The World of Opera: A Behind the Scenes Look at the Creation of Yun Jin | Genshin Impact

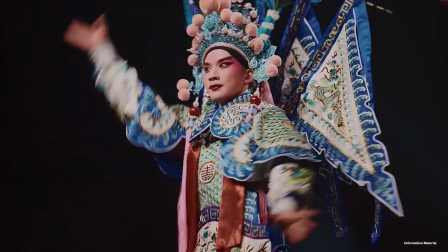[8:02]
但是呢做动画设计是一定要有敬畏之心的所以大家还是花了不少的时间去恶补了相关的内容
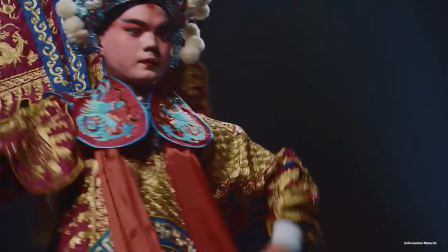[8:09]
在这个补习的过程中我们发现戏曲中的亮相动作非常有借鉴价值原因是因为这类动作它短处有力然后有停动感不仅能够塑造角色的形象又能够形成鲜明的记忆点非常适合去融入到我们的战斗设计里面在了解戏曲文化的这个过程当中我们注意到就是演员他在上场和下场的时候都会有一段亮相动作为了展现出这一特点
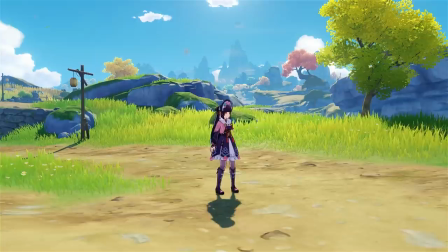[8:37]
我们在实际的制作当中我们就先确定了它的叙事流程
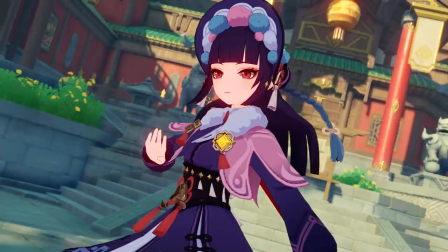[8:42]
就是把它的整个战斗动作想象成它是一段完整的表演让整段普攻的开始和结束对应演员的上场和下场
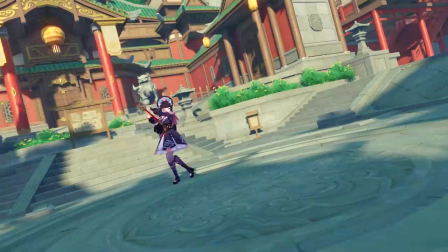[8:55]
为此加入了单刀亮相和双刀亮相的设计并且着情修改了它亮相动作的一些细节和节奏
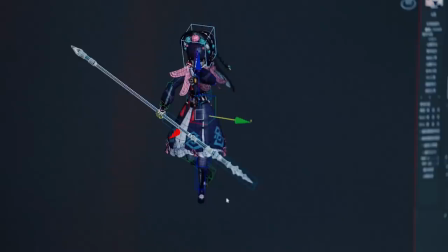[9:03]
让这个动作更符合他那个少女的气质
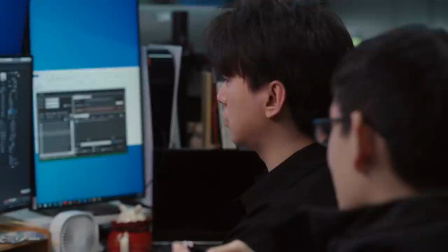[9:08]
云锦元素战技的机制按照策划的设计描述是通过蓄力打出全力一击的这么一个玩法所以我很早就确定了全力一击这个特点另一方面云锦的动作风格融合了戏曲元素表现又要足够的优雅而怎么把优雅很好地融入到这个攻击方式里呢
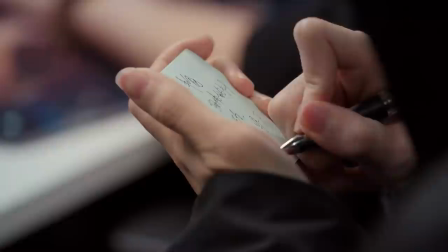[9:32]
这确实给我们的设计产生了一些阻力当然有问题我们就尽力去给它解决在我们看了大量的参考和素材之后我们选择了旋子这样一个动作作为它的基本形式同时加入了一些古典舞和传统武术的特点
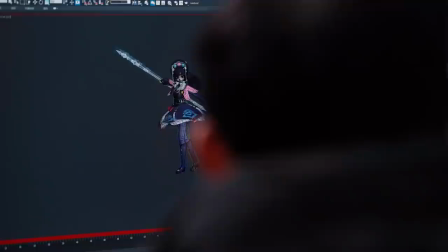[9:52]
又让这个动作在保持优雅的同时又能体现出强劲的力道
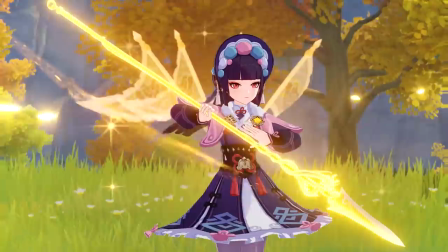[9:59]
在最终呈现的效果中我们可以看到就是云锦通过摆臂带动腰身
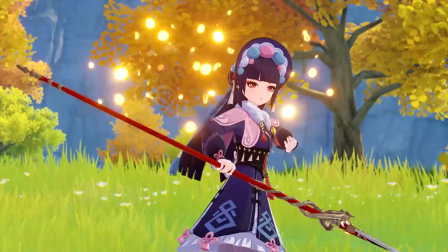[10:05]
在炫起来的同时挥出长枪使得他整个动作看上去线条舒载
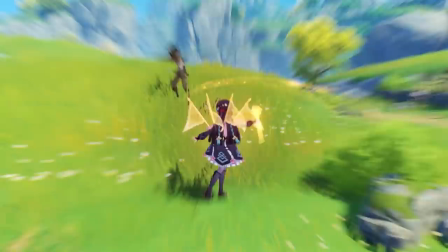[10:12]
起伏轻盈那像这样的修改和打磨我们其实还做了很多
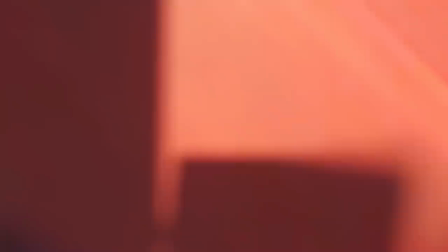[10:18]
最后才呈现出云锦独有的一套动作风格那除了战斗我们还想通过他的待机动画
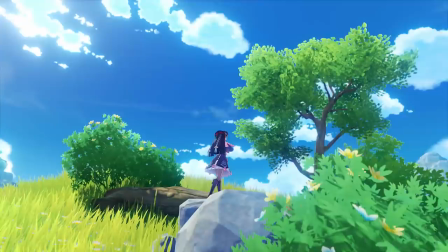[10:27]
来讲述云锦这个角色他本身的故事让他看上去更有人情味而云景这个角色他又是一个对自身的艺术造诣很有追求的这么一个人
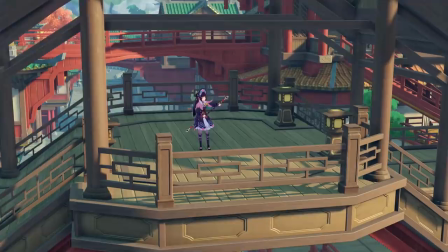[10:41]
为了更好地体现这一点我们很深入地在这学习了很多戏曲文化相关的知识
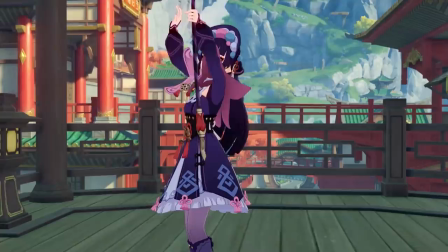[10:48]
最终围绕一段五花枪来展开设计不过动画设计在尊重文化作品的同时除了自身的表达我们也要考虑客观条件的限制比如其中一段踢枪灵感来源自打出手这么一个动作
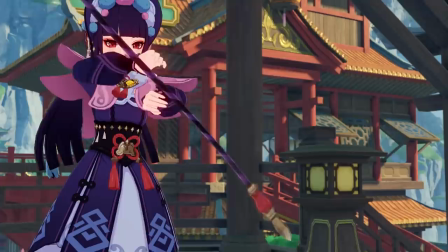[11:07]
它其实是由上把为中心也就是主角另外有几个下把互相配合
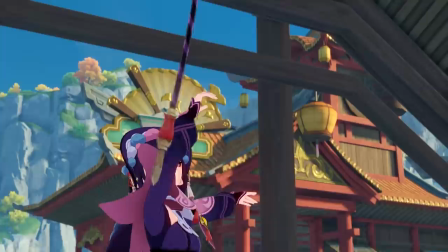[11:13]
光耗云井一个人他是做不出来的所以我们很小心地保留了这个概念
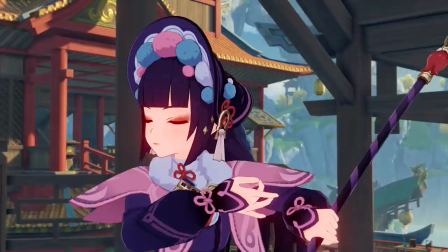[11:20]
让他像踢箭子一样就是自己踢 自己接就是改编成了一个人也能完成的版本
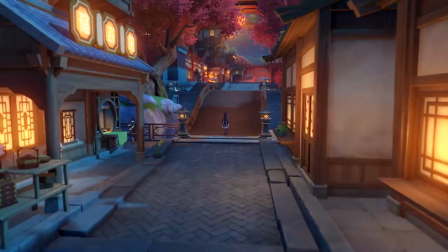[11:27]
在云井的角色设计中我们接见了一些传统的舞蹈和戏曲但同时他作为离乐角色我们也从离乐地区的整体动作风格中体验了一些设计要点给他如果要去概括离乐地区的真话设计关键词的话我觉得圆美两个是最适合的南奇诗人蟹条有一句词叫做好诗圆美流转如淡婉
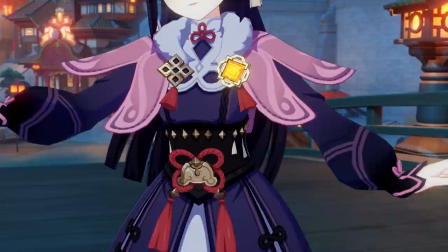[11:50]
它形容的是一种诗句上的行为流畅